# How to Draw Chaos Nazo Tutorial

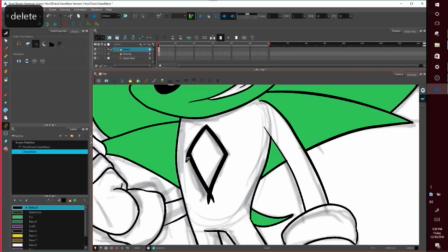Now that the brush strokes, I can cut them and they will be sharp. There we go.
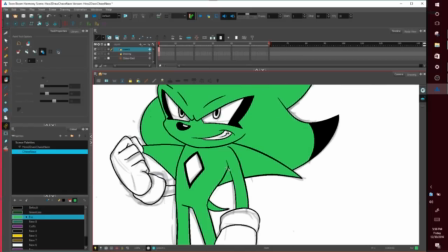Color.
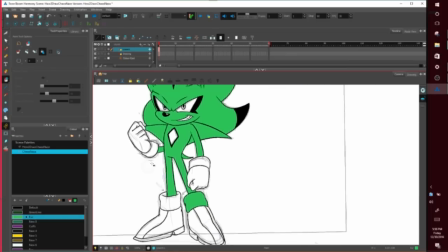Let's see. Gold.
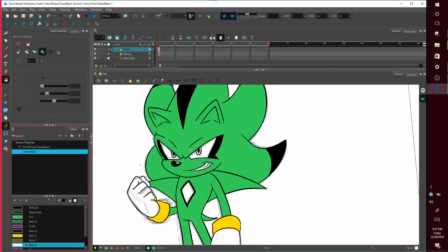I almost left Chaos Nazo's eyes white, but
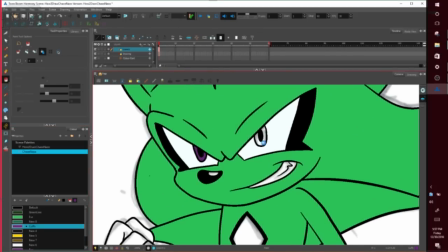I thought the gold with purple, eye color just worked better.
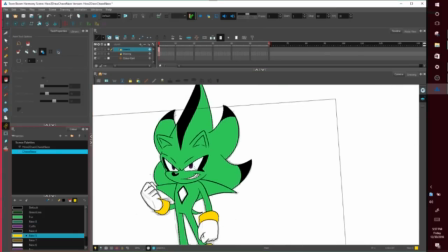Like the white isn't bad, but I thought the gold, or the yellow, I should say, Did I use it? Yeah, I used it. Right, I used a different yellow. It wasn't that yellow. Yeah, it was like a pale yellow for the eyes.
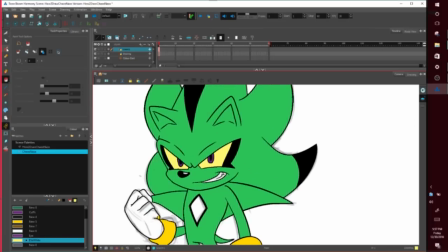And I think because he's green, I feel like that just works better. Add a little shine to his eye.
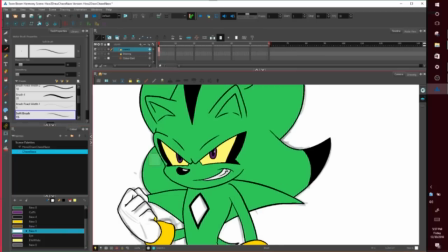Oops.
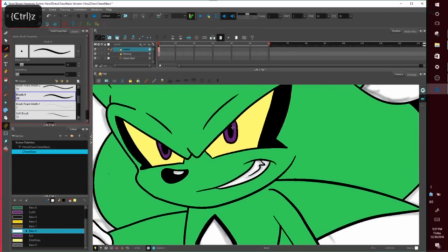Ooh, too big. I feel like when you make the shine too big, it looks cute. And I don't think Nazo is supposed to look cute.
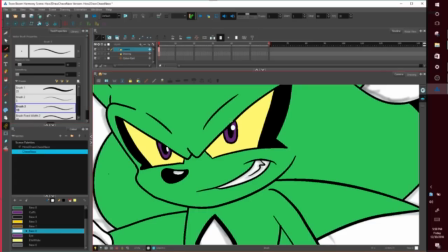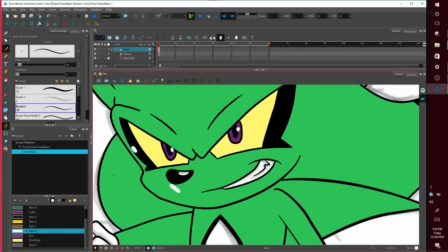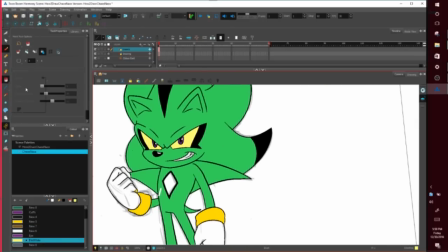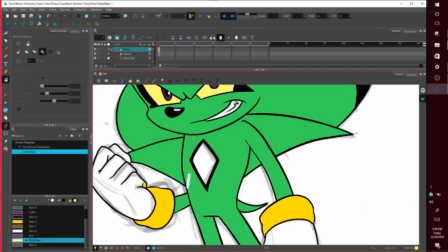Ugh, missed this too. Include that. Delete. Ah, see, I did not close this gap completely.
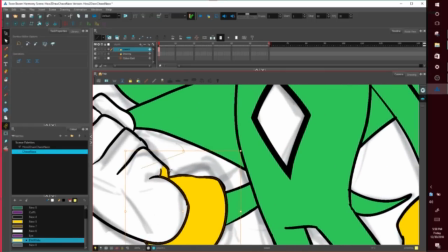So let us.
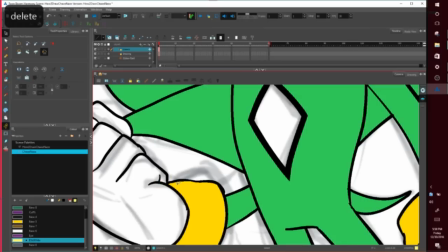There we go.
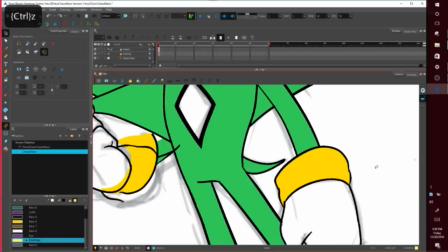Trying to zoom. Oh my god. Oh my god. Undo. Save. Undo.
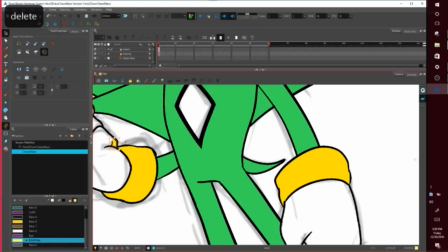My computer is chugging. I need to finish up this drawing, so I'll read a little bit.
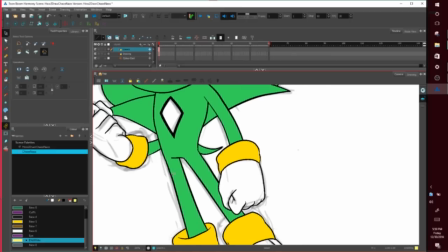Come on, zoom out. There we go.
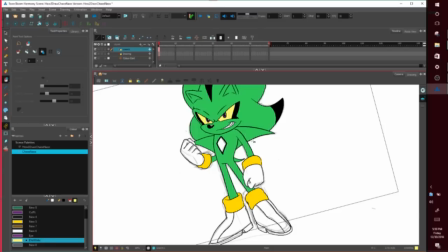So I had Chaos Nazo's chest piece yellow before, or gold matches cuffs, which I liked for the when I drew the intro or his reveal.
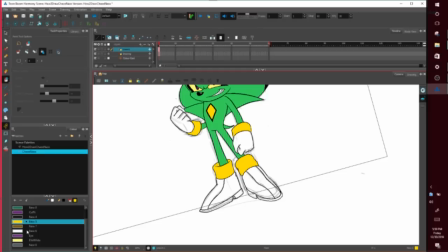But I was in such a rush, I didn't take into consideration that his boots were purple. And I felt like only having his boots and eyes purple was too heavy.
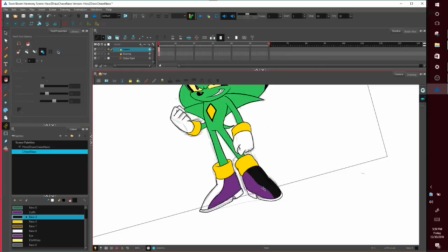So I remember, hold on.
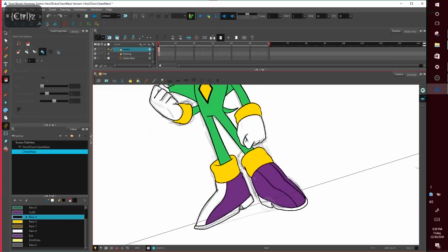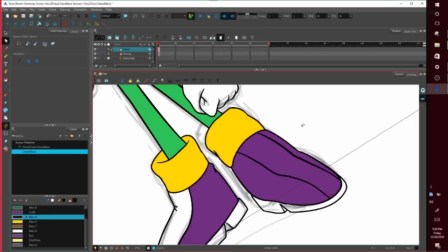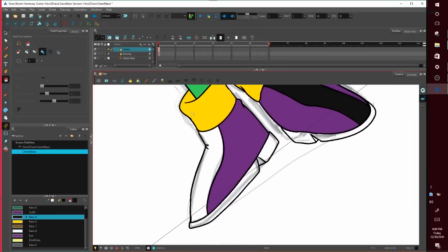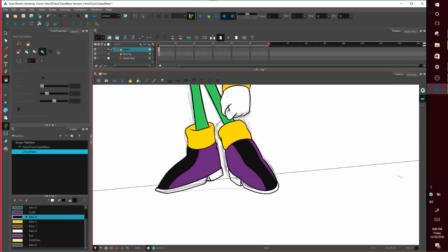Yes, purple boots with black stripes. And the sole of his feet, I thought I made gray. Yeah.
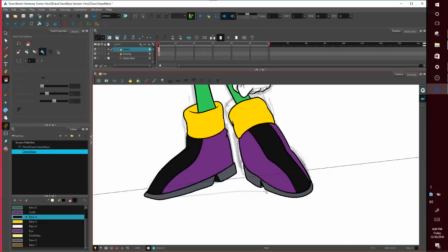Oh yeah, but yeah, am I pronouncing this right? Nibrock was doing renders of Chaos Nazo.
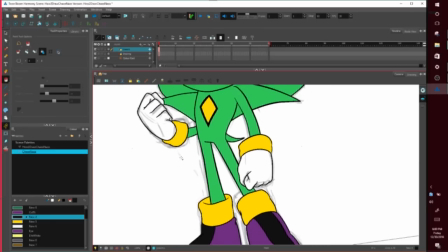And when I noticed the gold with the purple boots, I was like, I guess too much gold.
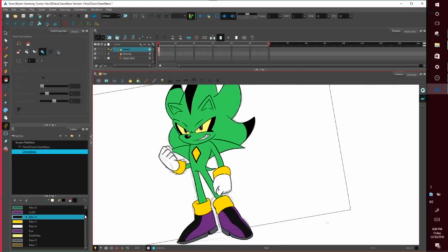And he sent me different variations of it, and I'm like, I think he sent me a purple one. And I'm like, yeah, the purple one, that's the one I'm gonna go with.
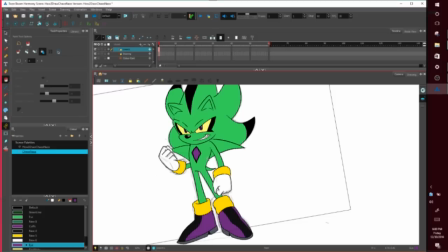And I think it just balances out his design better.
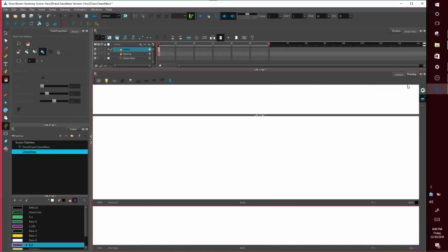Now, what I'm gonna do, I'm gonna go into drawing mode, and I'm gonna use what's called the backlights.
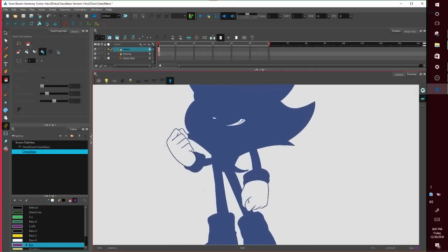And the backlight colors up everything that is colored and leaves stuff that's not colored transparent.
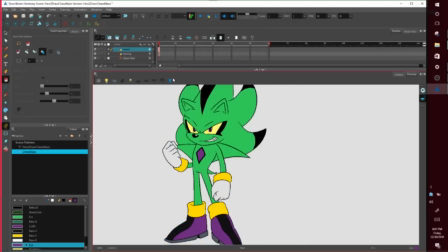That way, I forgot to color his nose. And the other things are like, this is really helpful when I'm working on a white background or just missing like little gaps of color.
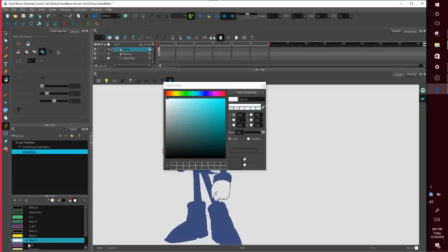Oh, so I'm using a slightly off-white.
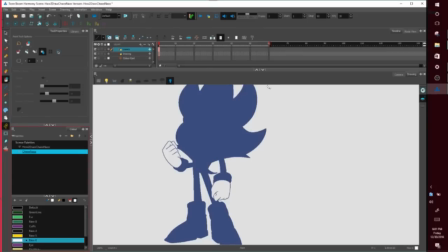I try not to make things pure white for animation, unless it's an energy blast. I think it goes better for the character when you use a slightly off-white color as opposed to pure whites.
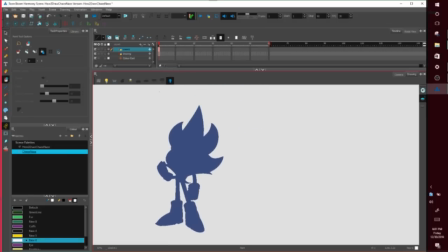But again, it depends on what style you're trying to do. Now, what I'm looking at right now is Chaos Nazo's silhouette.
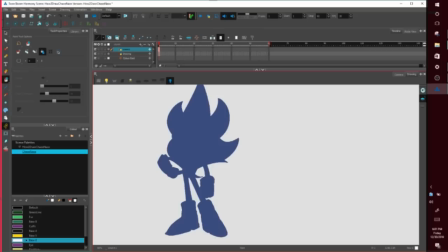When designing a character, granted, even though Chaos Nazo is pretty much a fan character, more or less,
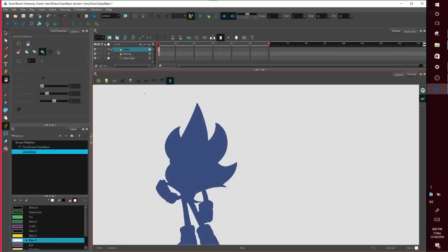it's good to take into account their silhouette.
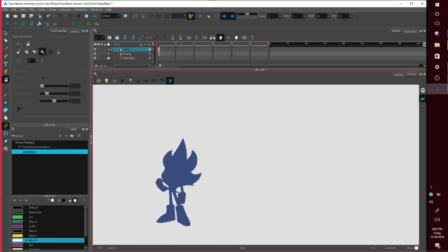So like if you can tell what a character is or who a character is by their silhouette alone, you have a good character design. Like Sonic has a very strong, iconic silhouette.
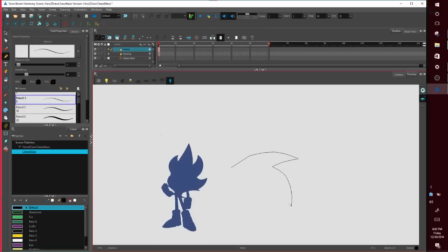Like his spikes, you can recognize that from anywhere.
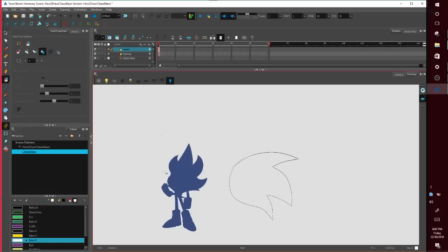Like you can make the worst Sonic drawing, but you see those 3 spikes, you're like, oh, that's supposed to be Sonic, because that is how strong his silhouette is, and I think that's why so many people like to draw him.
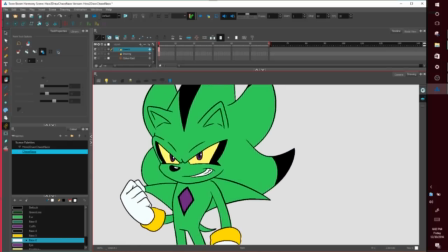So now I'm going to shade him using what I like to call the stroke tool.
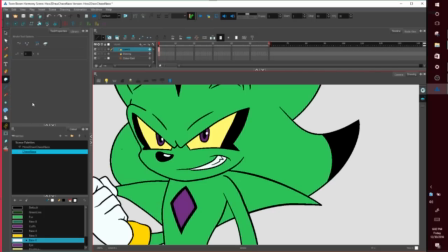It makes an invisible line that the program recognizes, but you don't visually see. But for the time being, I'm gonna go to View, Show Strokes, so that I can see all my invisible lines.
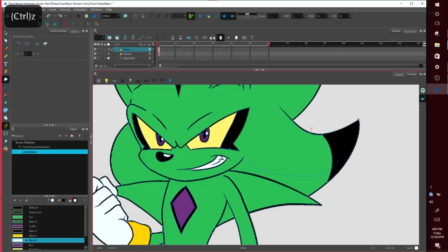So I'm gonna draw a line here, and there.
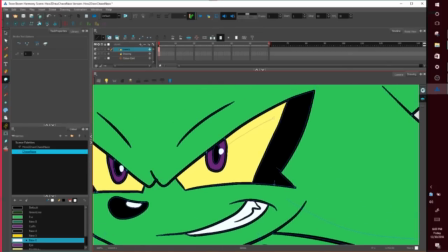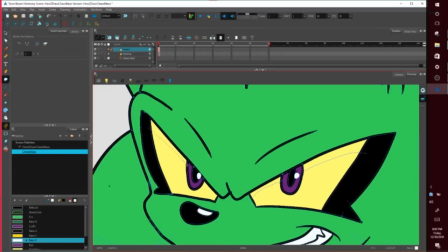And this is how I do shading.
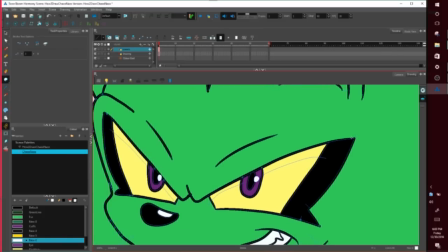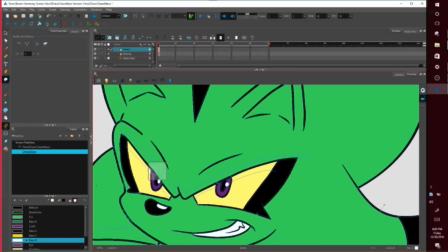Some shading under his eyebrow, his ear.
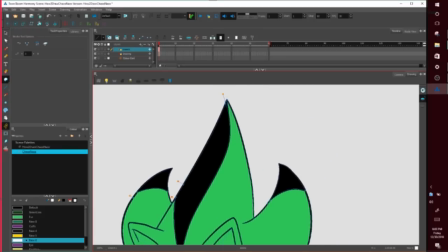This is just basic cell shading. I'm not really accounting for a super obvious or strong light source.
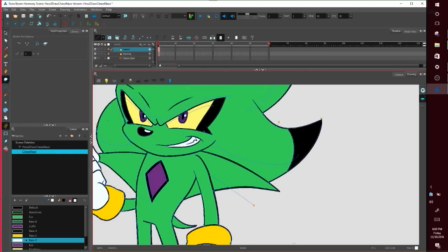You know, so I should be doing that. Under his chin.
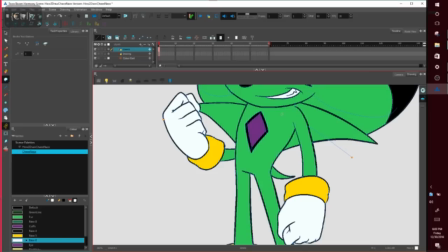I'll cut into it a little bit.
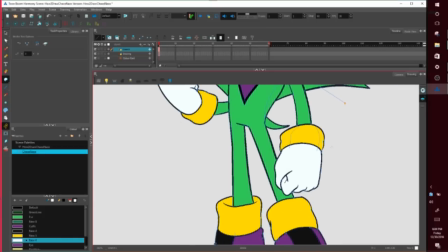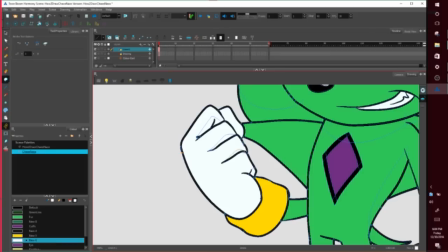Oh yeah, sure. I'll shade his fist. It wasn't that fist.
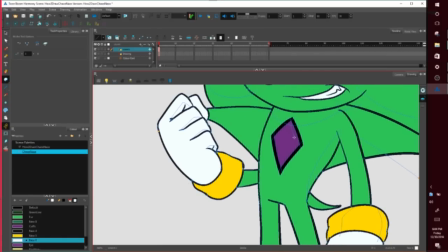His chest is shiny. I don't know how often I'll shade it that way in the film for the sake of time,
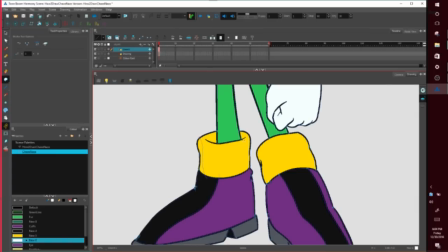but for accuracy, yes, his chest is shiny. His chest piece, not his chest. Nazo does not have a constantly glistening chest.
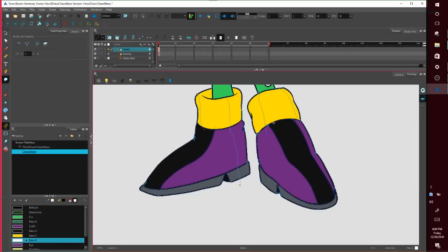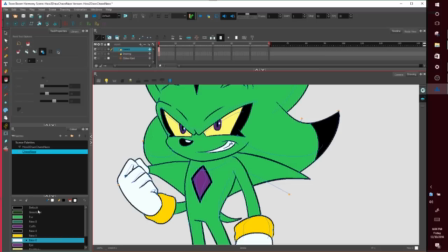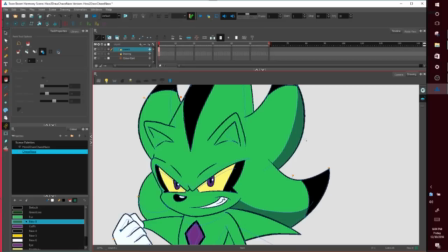This is the color I use for shade, things like that. I don't just make the color darker than the green.